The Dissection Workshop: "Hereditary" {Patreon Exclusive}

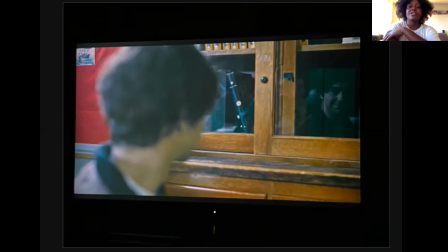And because of Annie and, of course, the grandmother, Peter is fully immersed in danger. So let's bring it back to the theme of the Greek gods, because we're in Peter's class.
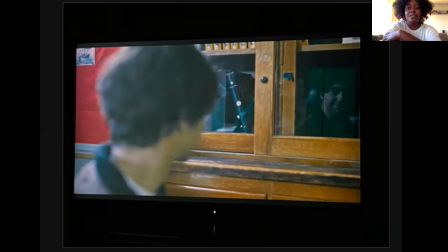We're learning again about these Greek gods. Annie's flaw, like Heracles, her flaw of guilt directs them all towards the tragedy. She holds this over her head. Her flaw is that she is blamed, and this directly forges her entire family into the fateful tragedy that they cannot avoid.
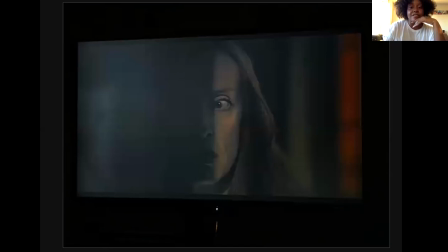We're losing Annie. She's nearly fully submerged in the darkness, and she's completely lost control of her family and of herself. And in order for the spirit to work, they need to further isolate themselves. This is her physically hiding from her family. She doesn't want to see them. She doesn't want to greet them.
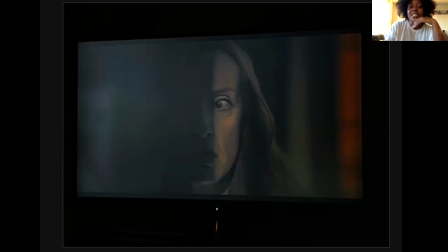She doesn't want to connect. Whenever she sees them pass, she slips away and makes sure they don't talk to her at all.
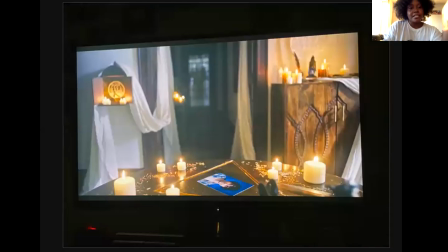So Annie's like, we way into deep to this. This is something dark. I made a mistake. I want this all reversed. Where's Joni? How can we reverse what happened? But sorry, sis. The trap is already set. And of course, you can look over here and see the symbol of the 3 heads.
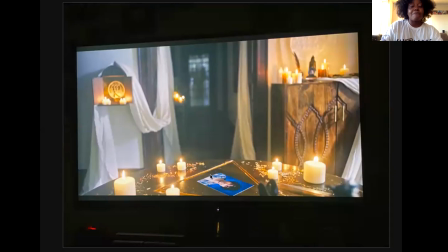We need to collect 2 more. We need to collect 2 more. And from the beginning, Peter was the goal.
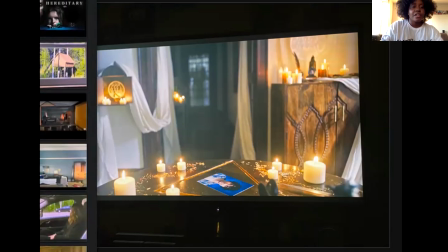Let me see here. You can see that color there on the table right there.
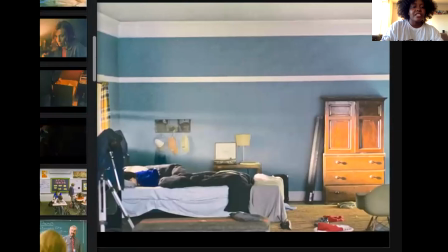What color did we meet Peter in, right? So this is all intrinsically aligned with each other.
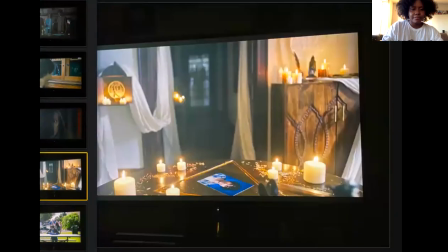This is all aligned. Peter is chosen.
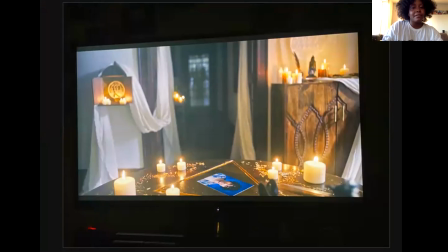Annie is too late. She's trying to get in. She's trying to save her kid, but baby girl, okay, you're late.
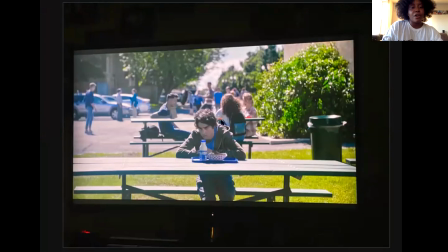Here we see again, Peter is the target. Look at all this blue. Peter needs to be reborn.
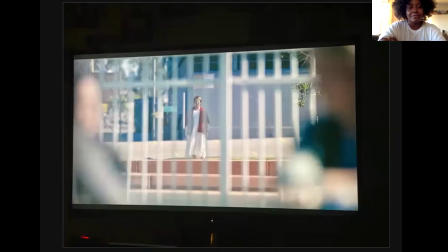Look at all this green. And who's here? Finally, Joni in red and white. She is a ceremonial mother. She is the leader of the rebirth, and she will direct the danger.
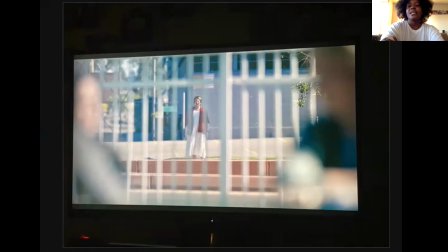And from here, she's screaming at Peter, the son, to move out of the way, let Pyman in, and she's literally calling for him to allow this transition to happen.
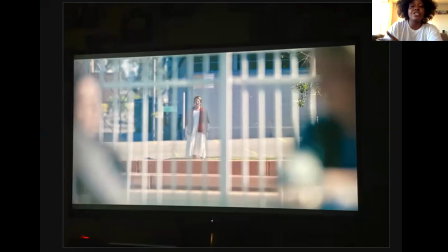And while we have this barred gate between them, she's literally trying to break the barrier for Pyman, the demon.
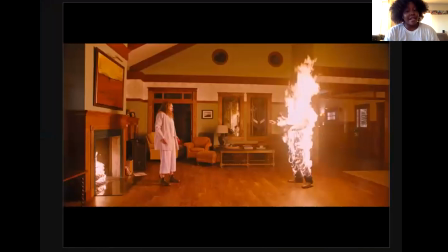It's time to work. The spirit has something to do. The demon got something to do. Joni got something to do. It's time to get to work, right? In Act 2, Part 2, this new journey completely comes to a head. We come to a full loss, and we're on our way to the climax. So it's time to clear.
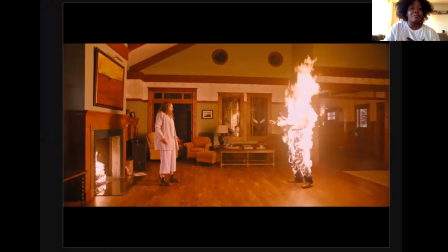It's time to collect my head. It's time to solidify this plan. Got to get Daddy out of there. Sorry, Steve. Annie is
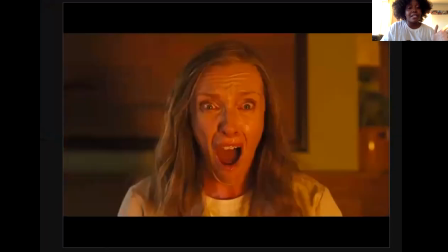she's being taken over, and she's in all white because this final terror, this sheer terror, and this gravest loss that she knows. Because her mother wasn't it. Charlie got her there, but losing Steve in this horrific and traumatic way is the final step to get her
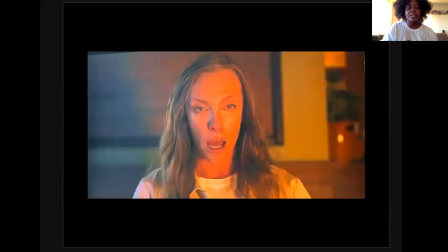emotionally totally broken so she can become possessed. She is now officially a pawn in this plan. She no longer has control. Horror ensues. Bam, bam, bam.
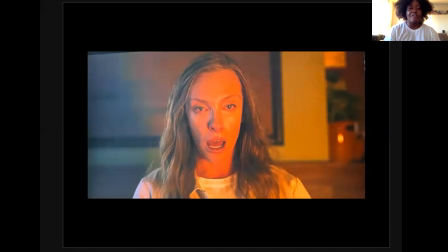If you guys want to watch the Hereditary film, I won't spoil it here for you. It gets really good, really scary right about here. We lose Annie. She needs to be the second head.
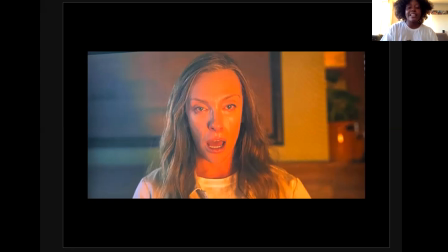And what we find out in this portion of the movie as well is that the grandmother was the third head all along. So we have our 3 heads. We have Grandma's head, we have Charlie's head, and now we have Annie's head. Steve is out the way. Pyman is here. Let's go.
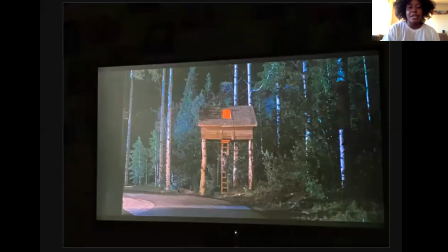We terrorize Peter so much, so much, that he jumps out of a window, physically dies, but Pyman is reborn. But he can't be born yet until he goes into his womb. He goes home, right?
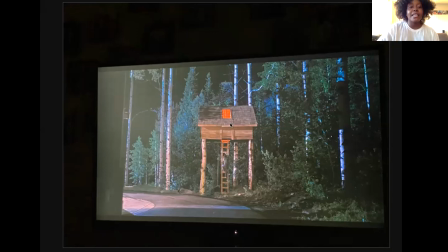This is Peter, or Pyman, climbing in Peter's body into the womb where he is to be officially welcomed and reborn. We are now at Act 3. In any other feature film, this will take about 20 minutes to do all the cooldowns, tie up loose ends, solve all the problems. The new world is set.
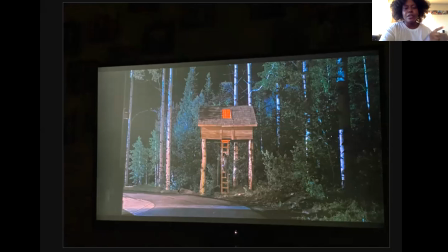We fought our biggest battle, and now that we've beat our new journey, we've developed new skills, we won our adventure. Let's just tie up all these loose ends, and we're officially in the new world that will start the rest of our lives.
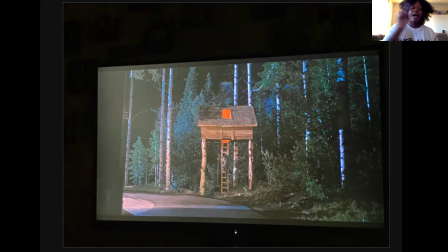It's the start of the rest of our lives. However, the timing of Hereditary is so scaled differently. Act 3 literally is about 5 minutes, right? Because we did all the setup and all the storytelling and all the horror in Act 1 and 2.
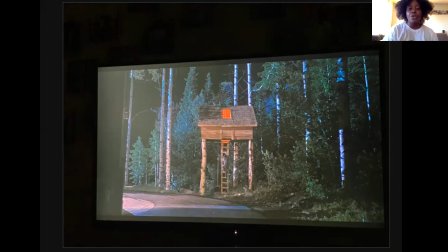Act 3 is over like that. Not usual, but if you know the rules, you know also how to break them.
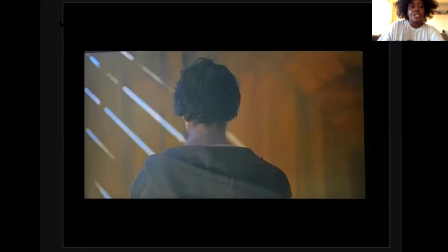Again, we're ending just the way we started.
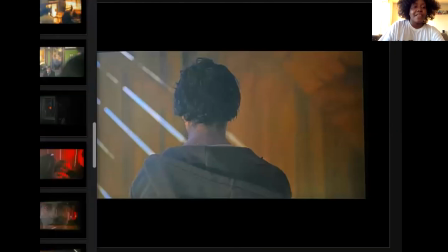We said in that very first image, right?
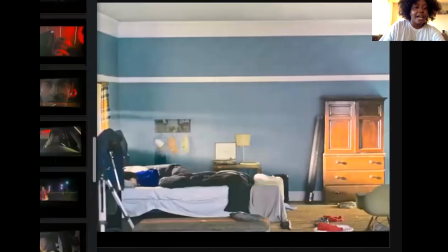The light over Peter's head is exactly how we end, with that light right over his head.
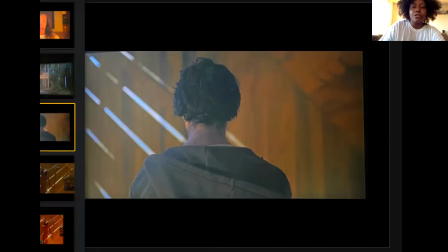Peter, you've been chosen from the beginning, baby. This is a full circle moment. And something really special happens in the scene. We went through a tragedy.
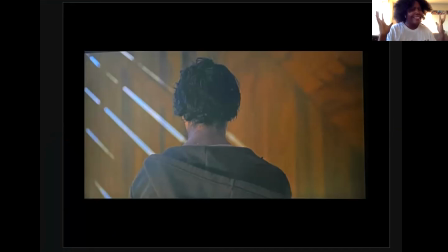We lost all of our protagonists. None of our heroes made it out alive, and the villain won. And in this music, this is a huge loss for the audience. It's a huge loss to the family. However, the music sounds like a victory, right? Paimon wins.
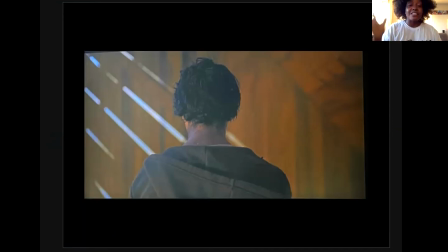Paimon wins. The villain wins. The plan thrown right in our face in the beginning, that was actually the protagonist, and this family was the antagonist. Paimon won. He was the one that was supposed to win from the beginning. The grandmother, Joni, Paimon, the spirit demonic world, their plan is complete.
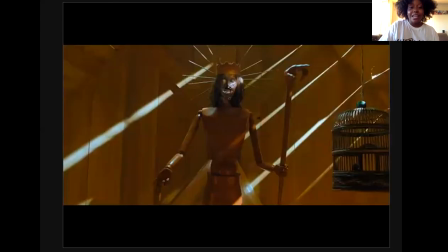They won. We finally see Charlie. Since we lost her from that telephone pole, it's time for Paimon to go ahead. Fate fulfilled. Charlie passes the torch to her brother. Paimon transfers from Charlie to Peter successfully.
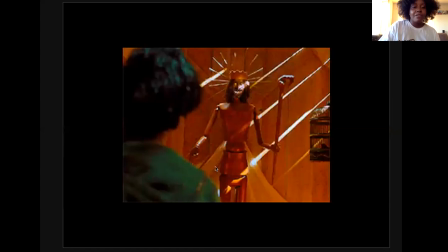He accepts. Oh, my little video won't play. It was a really cute gift. He accepts. Oh, it is playing.
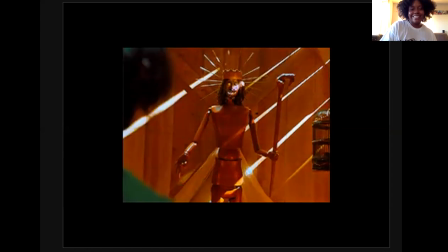Ah.
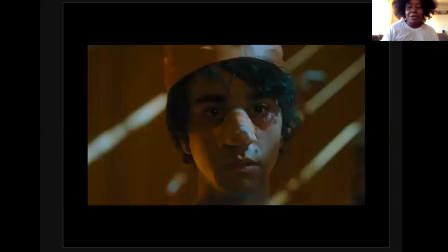And the plan works. Happy birthday, Paimon. Welcome to the world, Paimon. You did a great job, baby. Tragedy is when our heroes lose, but the story and the goal is still served.
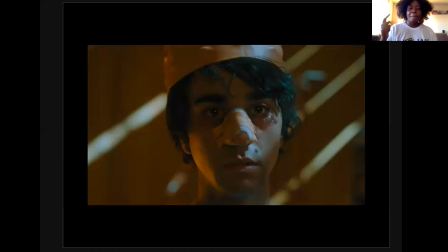We have been hoodwinked, tricked, bamboozled, rooting for the wrong team all along. We thought we were rooting for the family to win, but this was Paimon's goal and his story all along, using this family as pawns.
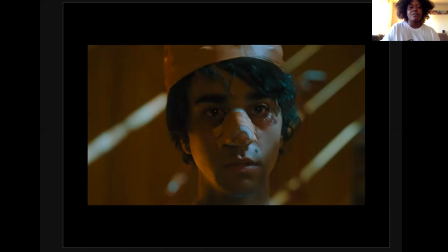So we celebrate and welcome. And of course, Joni is there to welcome Paimon into the world and into the correct body.
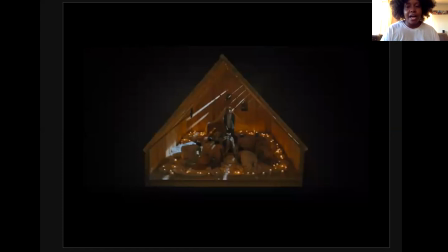Final shot, we get our dollhouse shot. How we begin is how we end. Peter was the first and the last image. The womb, the treehouse was the first and the last image. And of course, we're so disconnected from it because we are the examiners of
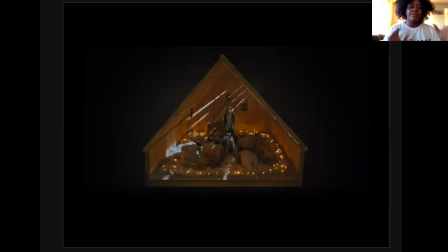all the players in these pieces. So, and the last note that I want to leave you with is that the death was at sunrise when we started the movie, right? It was beautiful, early morning, clear as day. And we started with the funeral.